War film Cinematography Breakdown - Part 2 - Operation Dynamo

So this is part 2 of the cinematography breakdown for Operation Dynamo.
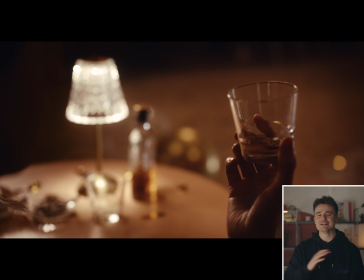I'll try and put a link to part 1 somewhere, but if I can't figure it out, then you'll be able to find it on my page.
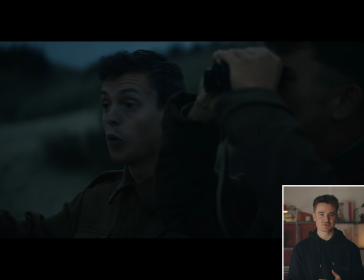So now we're on the beach, Canberra Sands Beach, which luckily looks exactly like Dunkirk Beach. I'm pretty pleased with almost all of this beach stuff, and I think it's a good example that a lot of a DOP's job is location selection and scheduling.
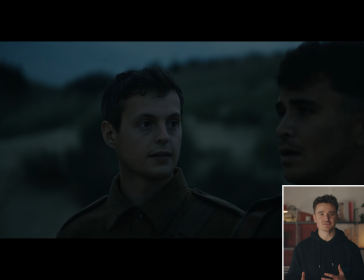It's not that I had some special buttons I could push on the camera to make it look great,
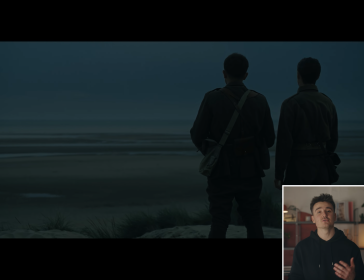it's just a beautiful and impressive location, and I chose the time of day of each scene to suit the story and the look.
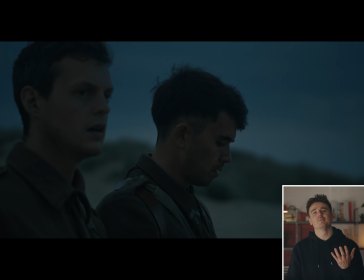This kind of day for night bit is the only bit I'm not really happy with, as I think it gives away the budget level. All we would have needed was like a big triple riser, maybe like an aperture 600 or something, coming at them from off camera to simulate some moonlight.
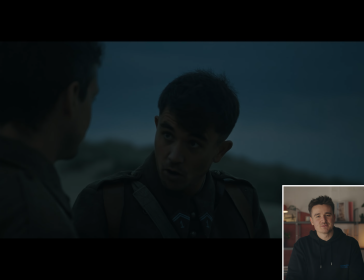This is really simple, but it took me a while to get my head around. If you want something to look dark, you need a lot of light, as it's the contrast that makes it look dark.
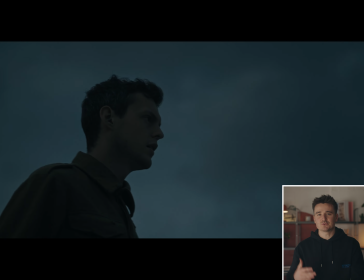Because these shots are quite flat, there was a limit to how much we could darken them in the grade, otherwise you just wouldn't see anything.
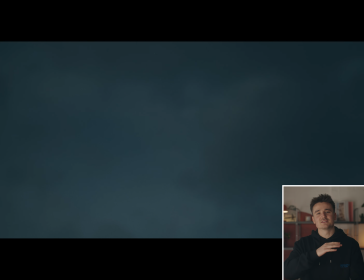But if there's a strong moonlight, we can take everything else way, way down,
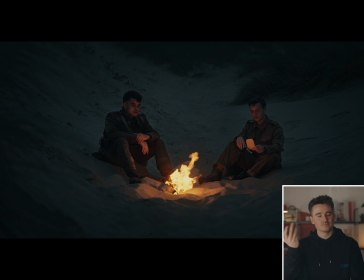and you still be able to tell what was happening because they would have a bright outline separating them from the background.
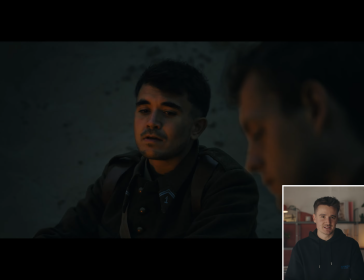So the campfire scene is great at illustrating this, as this works far better because we have the highlight of the fire,
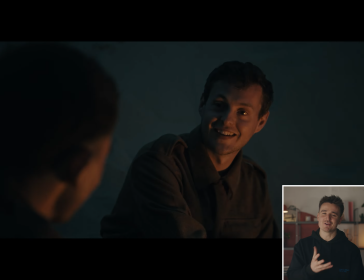although the fire is only actually real in the wide shot. In reality, my partner Ellie is sat just out of frame, twirling a couple of aperture MCs on flame effects mode.
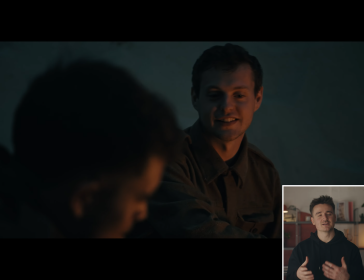I think the effect actually works really well, and with George Davies, my sound mixer, his fire foley over the top, I think it really sells it.
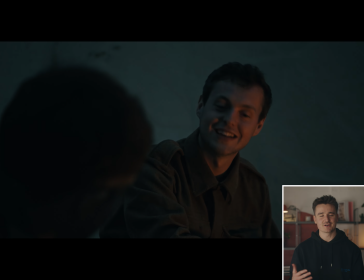Now, I do really like the look of this scene, but Alex Berry, the colorist, did a lot of heavy lifting and making the shots match.
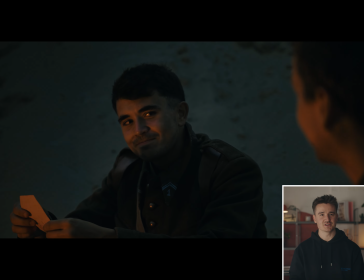As we shot the French soldier's angle first, Jack's angle had a lot deeper shadows as it was around sunset, and in that 15 minutes or so, we had lost a lot of ambient light. Now, I'm very much a one camera at a time person. I think you want to just focus on the shot and then move on to the next one.
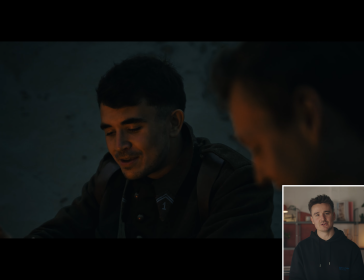But working at this budget level and pace, cross-shooting this scene on 2 cameras would have been the far, far better option. My learning from this was definitely don't have multiple cameras on set on default,
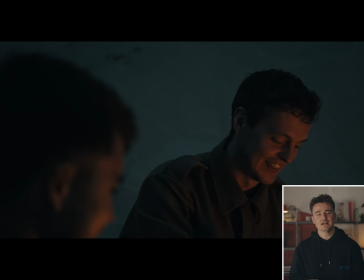but also don't be so dogmatic about one camera shooting that you end up causing more problems and shooting yourself in the foot.
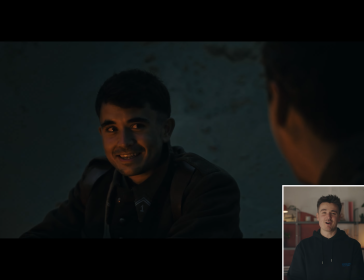Only thing I wish they'd added to this scene is another MC behind them. I really like catch lights in the eyes,
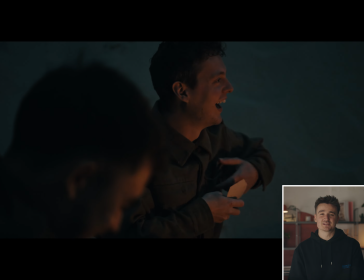and then a nice to have would have been like a 600X or something just coming from behind as moonlight again to add some more kind of color contrast to make the fire seem even warmer.
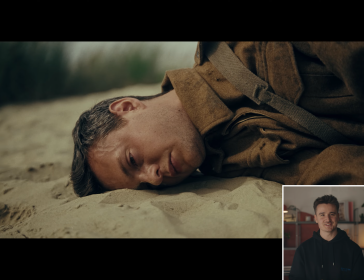Next up, we've got the daylight exteriors, and I'm pretty pleased with these.
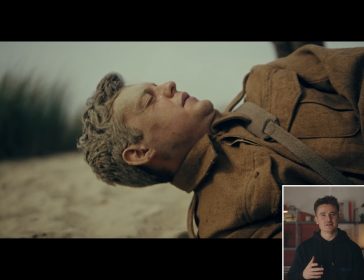We desaturated the sky as it was a bit too blue and pretty, but these didn't take a huge amount of work because the location is really doing all the heavy lifting.
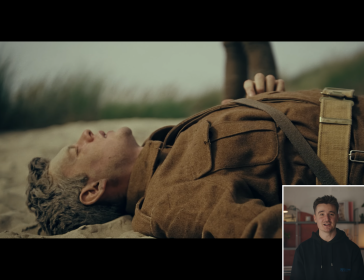There's actually no lighting either, other than a sheet of neg just out of frame.
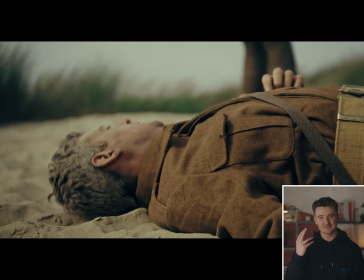I wanted this harsh sun look and for them to be squinting to really get across this difference from the night before.
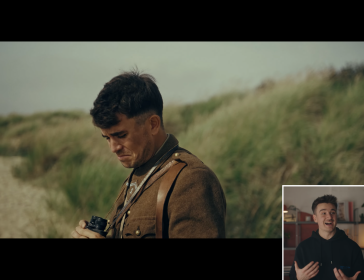Now they've woken up in the cold light of day and the severity of their situation is hitting them all at once.
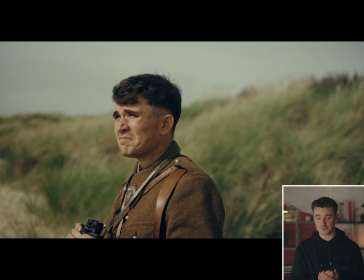They are trapped here.
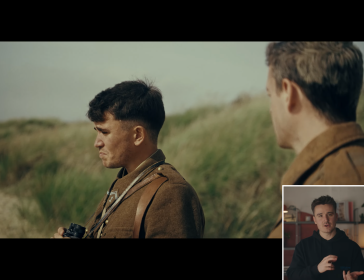All that I had to do to get this look was get their position relative to the sun right, putting them at a 45-degree angle to get this harsh difference between light and shadow.
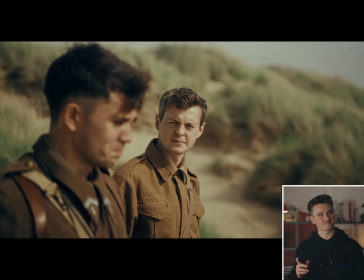I went back and forth for ages on whether to shoot these as French over the shoulders,
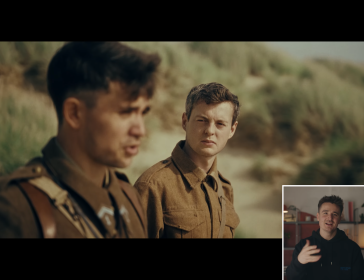like coming from the other side of the line and kind of looking out towards the sea. That's my natural style for drama, as you get much higher contrast,
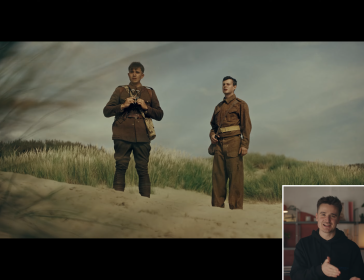but in the end I chose to shoot inside the conversation, as I tend to use French overs when it's a more confrontational situation.
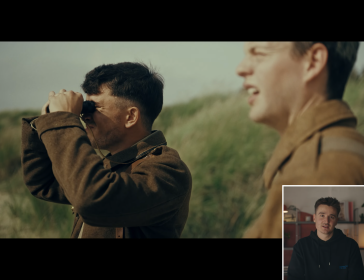And while our 2 characters are angry and scared, it's more so at the situation rather than each other.
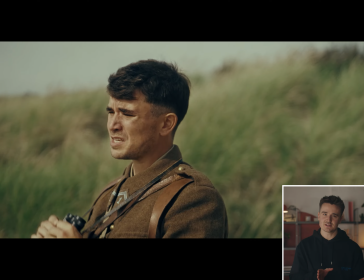So it felt better for the story to shoot them like this, so we really feel they are on the same side.
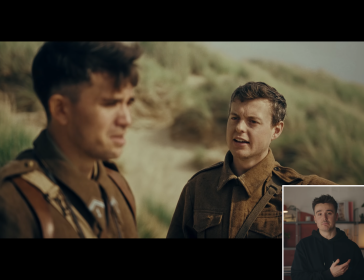They're working together, particularly after their bonding moment around the campfire the night before.
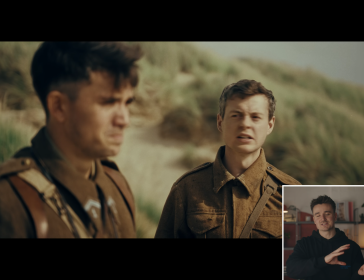And the shot's actually quite similar to the campfire framing.
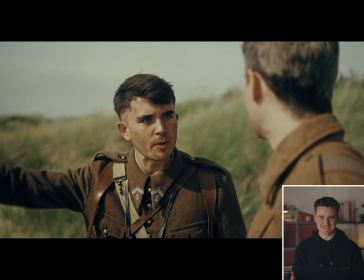Also, another consideration was that, of course, in reality, there was no World War II battleship on the horizon,
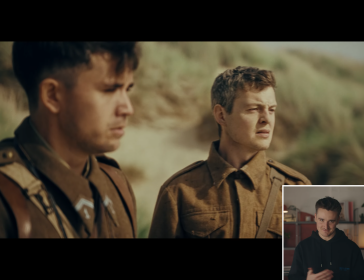which they're meant to be looking at, which we would have seen if we'd been shooting from the other side.
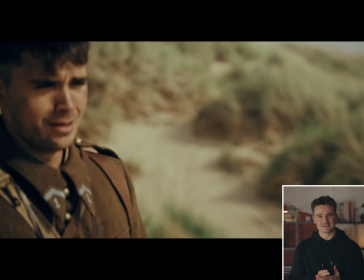These next scenes were basically all about composition and timing.
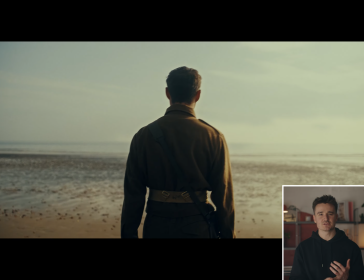I'd chosen to schedule these about 2 hours before sunset, so it's not quite golden hour, but we're getting this kind of raking, sidey sun coming at them.
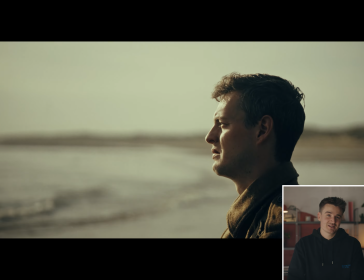Big reason for that is that it looks nice, of course, but it also suits the tone of the story at this moment.
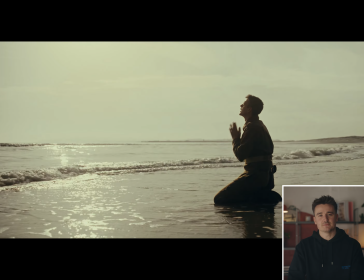They are reaching the end. I really like how it feels here. The light is harsh, but beautiful and feels right for this moment.
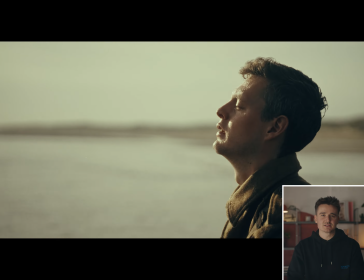Jack is confronting his reality and making a heartbreaking decision.
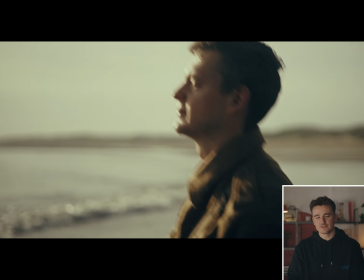He doesn't really have any options left, but this is a decision he can make.
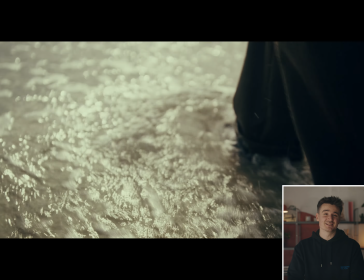I really like this scene, and I really don't think there's anything I would change, which, to be honest, is quite rare.
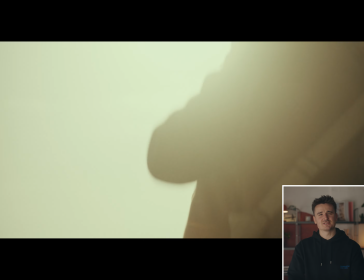Pretty much the only post-work I had to do was VFX out the 20 dog walkers in the background, who,
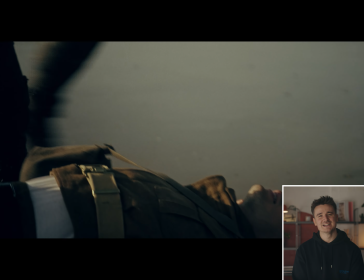unsurprisingly, were very intrigued by what we were doing. Yeah, I don't really know what I'd say for the rest of this scene.
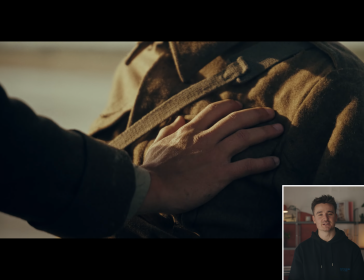The performances are just incredible. Light's really nice. Yeah, just just really chuffed with it.
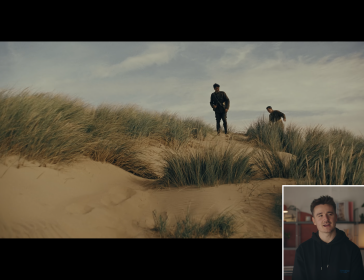This is probably the widest exterior in the whole film. Looking back, I'm happy with the decision to keep everything quite grounded from a story perspective.
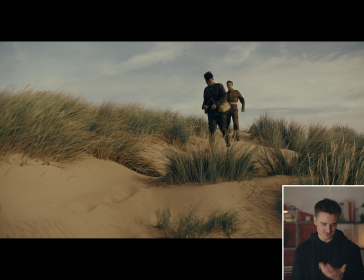And of course, it was budgetary as well.
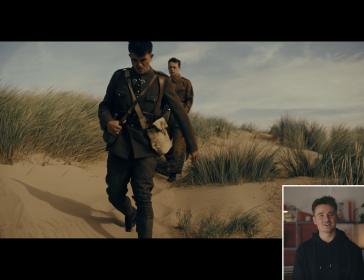There's one moment later, though, that I think it could have really done with a big dramatic wide, but I'll get to that bit in a
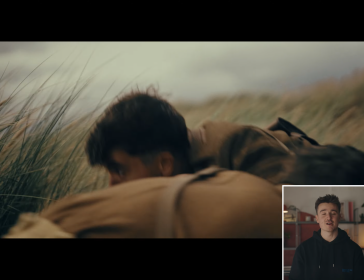sec. I haven't got a huge amount to say about this scene either. I really like the framing of the French overs. Only thing I don't really like is the wide.
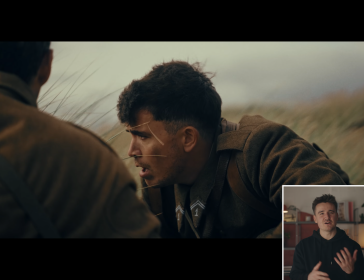We feel very kind of plonked in the middle here, and a bit of out of focus foreground detail would have made it feel a lot more three-dimensional,
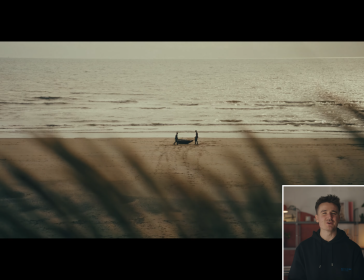just kind of shooting through some of the shrubbery or something like that. It feels pretty flat, which is surprising considering it's probably one of the most layered shots in the film.
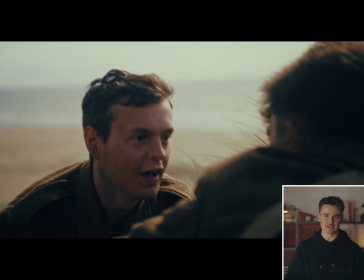Cross shooting would have been another bonus here. As I said, I'm a one camera guy, but filmmaking is about trade-offs,
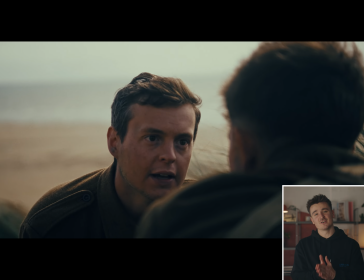and getting through the coverage on this scene quicker would have given us longer on other scenes, meaning we could get more shot variety,
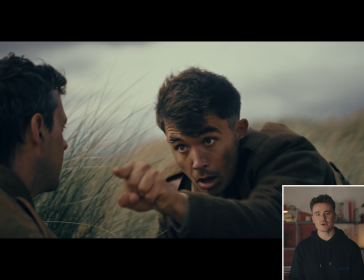which I think in this instance is a worthy trade-off. A little highlight on Jack would have been nice here too.
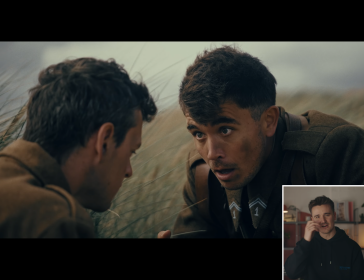The French soldier is fine. I think he's getting some kind of catch light from the sky, but I wish we could see into Jack's eyes a little bit more, particularly in this moment.
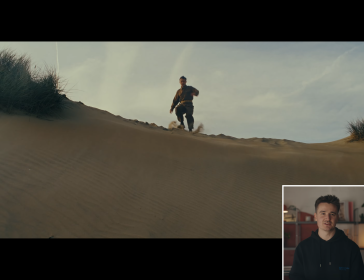So I'm really happy with this moment. It was a very early decision that this would be the last time that we ever properly see the French soldier.
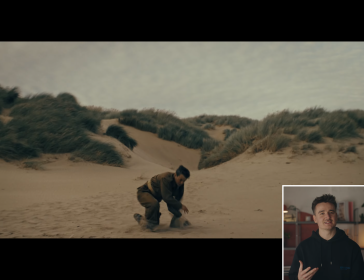I wanted to kind of hint at the fact that Jack never really knew what happened to him.
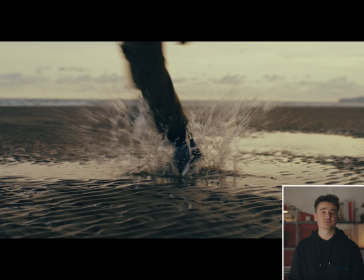The way it's shot kind of leaves it open to our interpretation. I'm really happy with these running shots too.
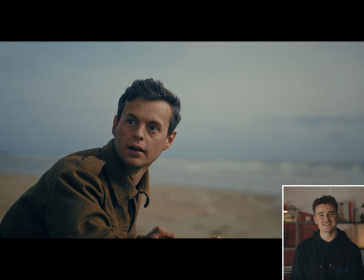I had a pretty bad fall, as you can hear here.
Okay.
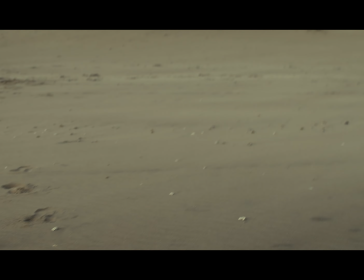Oh God. Oh. You right? Yeah, fine. Oh Jesus.
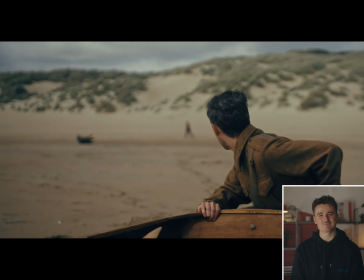Did we get this?
But luckily George had his priorities right. It was a good lesson in spec obsession too. I remember freaking out because I had to film this scene on my A7S and not on my FX6 like the rest of the film. Mainly just because of the weight and the fact I was kind of running backwards. And I was panicking that the shots wouldn't match. This film really proved my point that cameras are just data capturing computers. And pretty much anything these days has enough data that a good colorist can make it look like anything else. This film uses 3 different cameras, my Red Raptor for the ballroom, the FX6 for the bulk of the 1940s stuff, and the A7S and a few moving shots. Please don't freak yourself out with codec and color science chat like I did. James' friend used 3 or 4 different cameras, I think, on All Quiet on the Western Front, which won Best Cinematography a couple of years back.
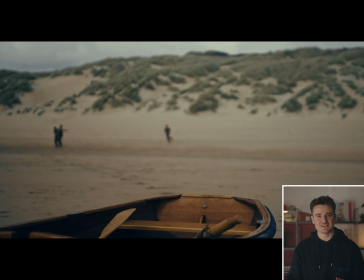So I think we're fine. Anyway, that was a tangent, but this is the one place where I wish I had that big dramatic wide.
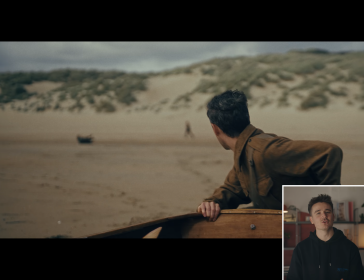It would have been really nice for us to kind of elongate this moment, to see the French soldier, the German soldiers, Jack and the boat all in one frame as we see this kind of tiny figure of Jack sprinting towards it. I think the way it's shot works fine, it works nice, but we've been building to this moment for the whole films,
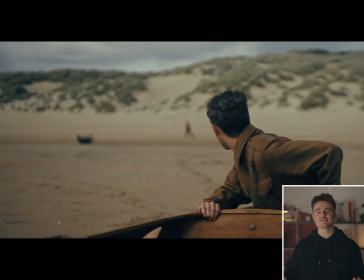and it would have been nice to kind of have some more heightened drama in the cinematography.
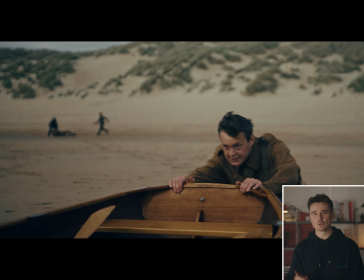This is a good example of how the little things make a big difference. All of the gunshot impacts are VFX, and they really help sell the danger.
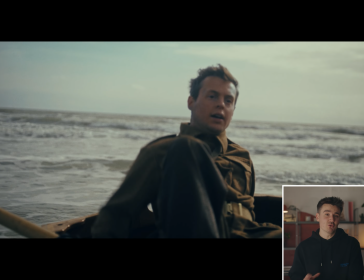At this budget level, my VFX guy couldn't spend a long time on them, so you don't want to see them too clearly, but having them there,
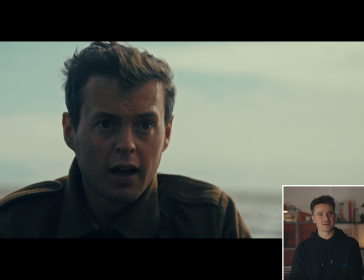you feel it more than you really notice it, and it really elevates the shots.